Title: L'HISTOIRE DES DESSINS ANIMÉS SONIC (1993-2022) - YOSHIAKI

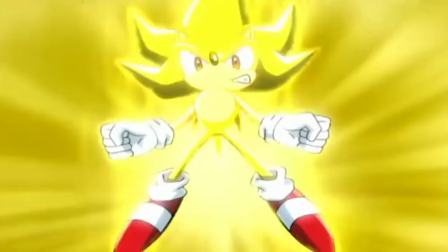[24:48]
Et bien que je trouve la VF parfois un petit peu timide, la version japonaise est d'une incroyable intensité,
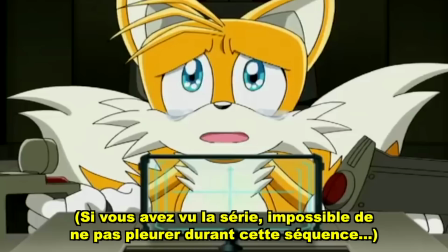[24:54]
avec des séquences qui seront vraiment déchirantes par moment, au point que certaines scènes me font encore verser une larme aujourd'hui.
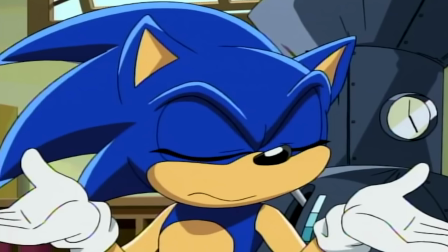[25:00]
D'ailleurs, tant qu'on est dans la VF, celle-ci est curieusement interprétée.
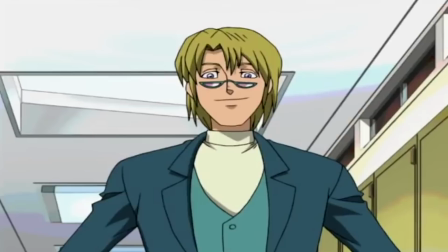[25:04]
Pour ce qui est des personnages principaux, leur voix colle parfaitement et on est à fond dedans, mais dès qu'on passe à des personnages humains, l'intensité n'est plus la même et c'est beaucoup moins convaincant.
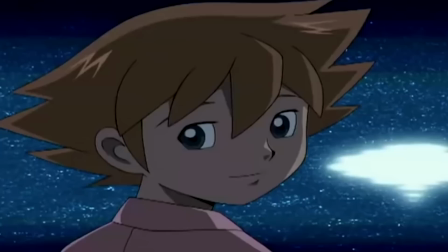[25:12]
Notamment la voix de Chris qui donne un ton parfois très niais, mielleux, rendant certaines scènes un petit peu gênantes.
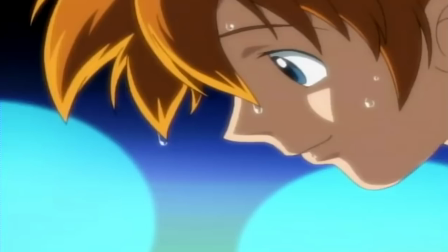[25:20] Mais tu parles, c'est incroyable. Tu parles ? Ah oui, comme tout le monde. Moi, je m'appelle Chris.
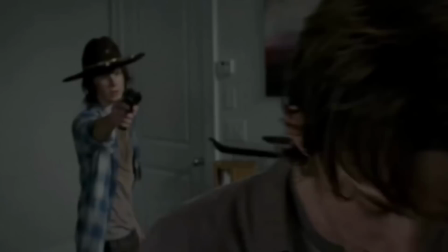[25:26] Et toi ?
Et c'est paradoxal quand on sait que Hervé Groul, la voix française de Chris, sera capable quelques années plus tard d'interpréter la voix de Carl de Walking Dead.
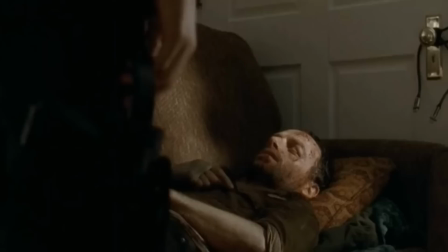[25:34]
Un registre dans lequel il est vraiment impactant.
Tu voulais juste rester planqué ! Il savait où on était et toi, t'en avais rien à faire !
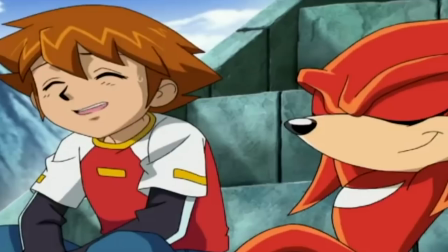[25:42] Ils comptaient tous sur toi ! T'étais leur chef !
Mais encore une fois, ce problème est corrigé dans la version japonaise, qui possède de meilleures intentions de jeu dans la voie.
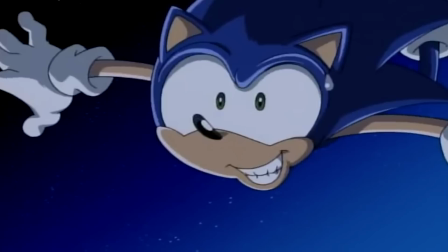[25:50]
Et aussi chose marrante, la VF se paye même le luxe de caler quelques blagues plutôt bien amenées.
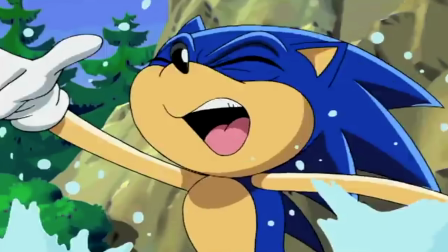[25:55] Il va finir par me mettre en boule, celui-là ! Facile, on dirait un jeu vidéo.
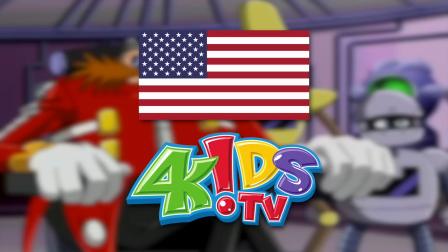[26:00]
Enfin, j'ai beau dire tout ça, mais on peut s'estimer chanceux, car la version française et la version japonaise sont les seules à ne pas avoir été censurées.
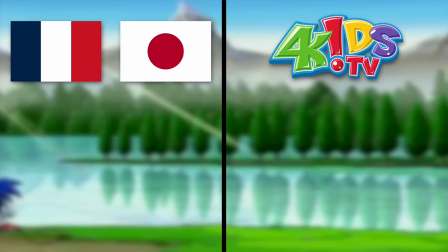[26:07]
Là où la version américaine produite par 4Kids a complètement été charcutée pour rendre le dessin animé moins violent et plus édulcoré.
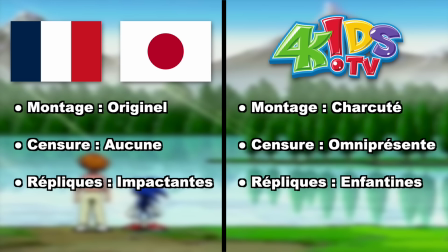[26:13]
Résultat, le montage a été modifié, il y a des censures de partout, les répliques sont plus enfantines, et la musique est modifiée pour devenir toute pourrie.
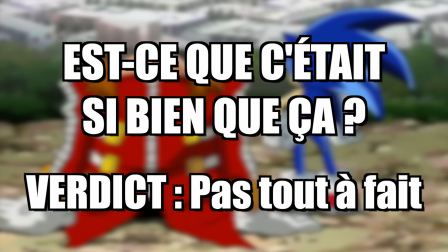[26:20]
Mais alors, est-ce qu'on a enfin le chef-d'oeuvre qu'on attendait tant depuis des années ?
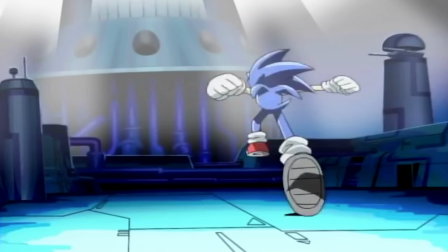[26:25]
Eh bien, pas tout à fait. Disons que j'y vois deux problèmes majeurs.
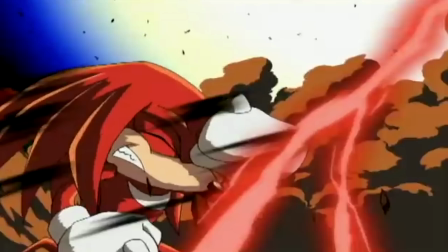[26:30]
Dans un premier temps, si vous pensez que la série était piquée à un temps, eh bien, c'est le cas.
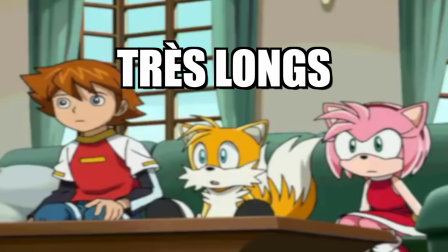[26:35]
Mais seulement l'espace de quelques instants, car pour savourer ces moments,
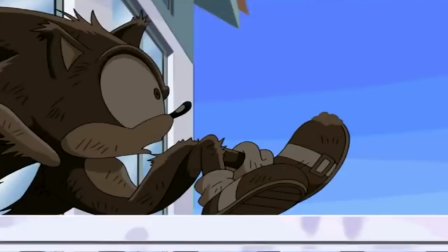[26:40]
vous devrez parfois assister à de très longs moments de flottement qui ne servent à rien !
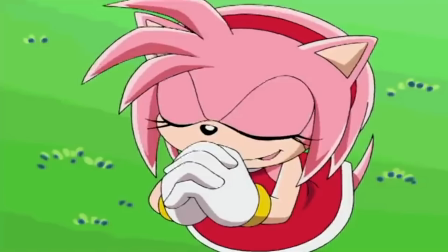[26:47]
Et par moments de flottement, je veux dire que certaines répliques sont parfois incroyablement creuses et cassent juste le rythme de l'histoire !
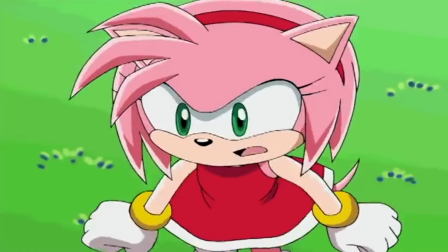[26:53] C'est l'endroit idéal pour un pique-nique, crois-moi ! Non, ça me dit rien ! Tu n'es qu'un égoïste !
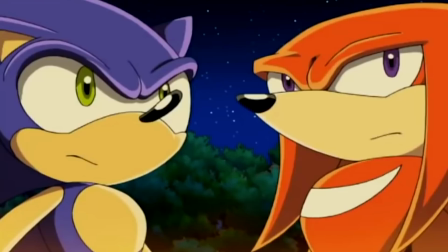[26:59] Tant pis ! On ira sans srabat-joie !
Et d'autre part, ça concerne tout simplement le rythme des épisodes avec l'animation.
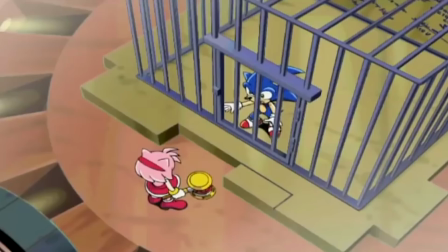[27:05]
Alors graphiquement c'est très joli, là y'a pas de soucis là-dessus Mais le véritable problème c'est que c'est très statique Vous avez de nombreux plans fixes,
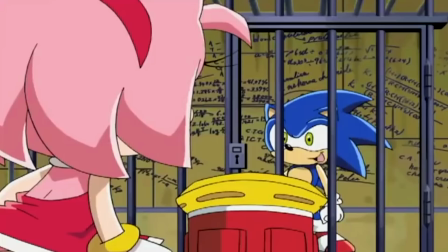[27:14]
beaucoup de champ contre champ Et c'est souvent mou,
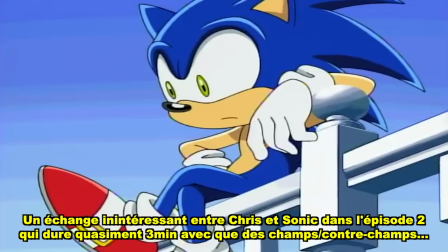[27:18]
mais alors vraiment très mou Je comprends l'idée de l'économie d'animation à cause de la restriction de budget Mais alors avoir
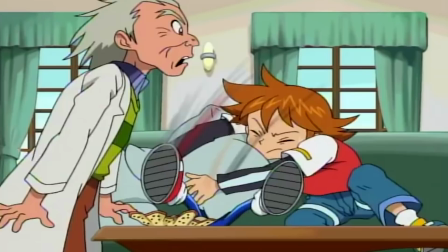[27:23]
parfois la moitié de l'épisode qui est aussi peu dynamique dans un dessin animé sonique Ça pose vraiment problème,
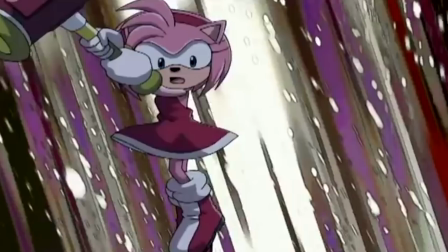[27:29]
au point qu'on finit vite par s'ennuyer Et à l'inverse, allez savoir pourquoi, vous avez aussi des passages où ça va beaucoup trop vite, alors que ça aurait mérité plus de développement,
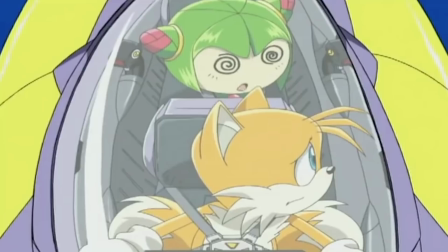[27:38]
notamment sur l'arc du premier Sonic Adventure. Et c'est bizarre, car on sent dans le dessin animé qu'ils ont eu beaucoup de mal à donner de la cohérence sur les 78 épisodes,
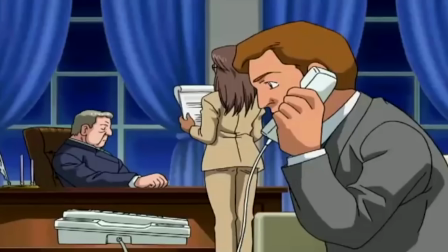[27:45]
si bien que pour quelques moments légendaires, on a aussi beaucoup de remplissage et de moments inutiles.
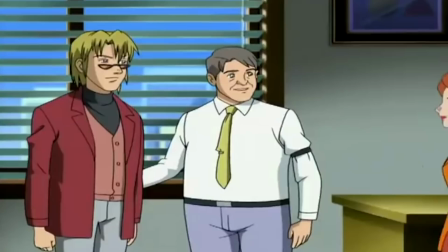[27:51]
Et l'autre gros soucis que j'ai avec Sonic X, c'est le fait d'impliquer autant la narration dans le monde des humains.
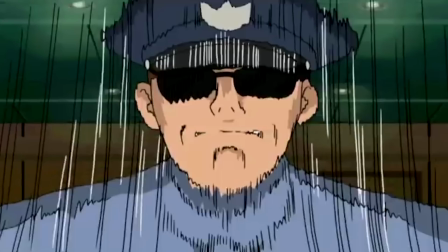[27:56]
Car justement, la plupart de ces personnages humains ne sont pas très intéressants. Ils sont exclusifs à ce dessin animé, servent parfois à complexifier l'intrigue au niveau politique et militaire,
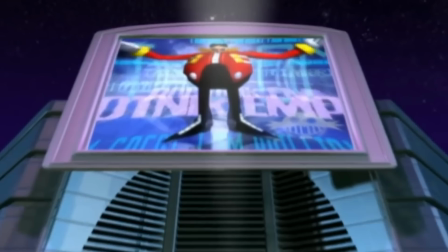[28:04]
voire à amener de l'humour dans certaines scènes en jouant sur les décalages entre le monde de Sonic et le monde des humains.
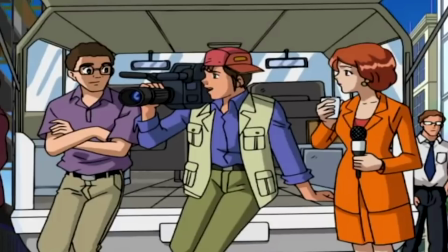[28:09]
Mais le problème c'est que s'ils étaient accessoires dans les Sonic Adventure, ils sont presque centraux dans le dessin animé et prennent beaucoup trop d'importance.
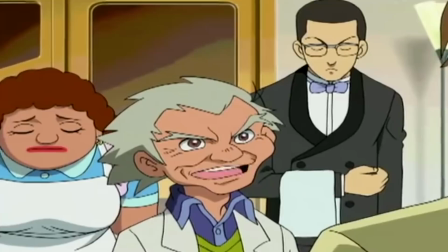[28:17]
Globalement ça se mélange pas super bien avec les personnages de Sonic et surtout ça dénature en partie les histoires des jeux vidéo.
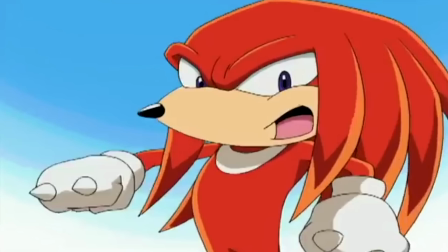[28:23]
Car conserver la même histoire en rajoutant la présence d'humains,
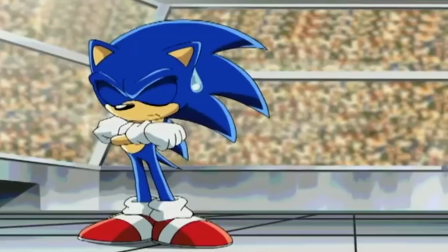[28:25]
ça implique de faire de nombreux ajustements et beaucoup de simplicité scénaristique qui donne notamment le souci de rythme qu'on a énoncé précédemment.
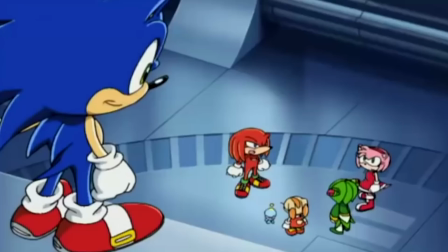[28:32]
On sent même que c'était une contrainte pour les scénaristes, puisque dans le dernier arc, on occulte totalement la présence humaine pour se concentrer uniquement sur les personnages de Sonic.
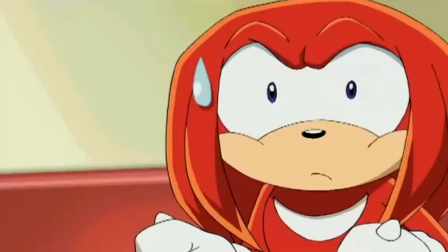[28:41]
Et c'est dommage, car plutôt que d'avoir le chef-d'oeuvre qu'on attendait tous, ces deux défauts font juste qu'on a le droit à une bonne série Sonic, mais sans plus.
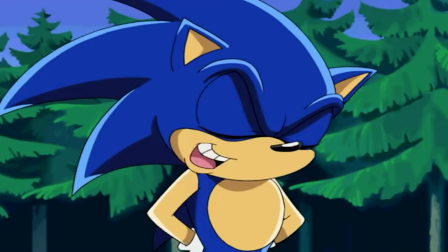[28:48]
Y'a vraiment trop d'éléments superfieux qui viennent gâcher le visionnage, et pourtant ça reste sans doute mon dessin animé Sonic préféré.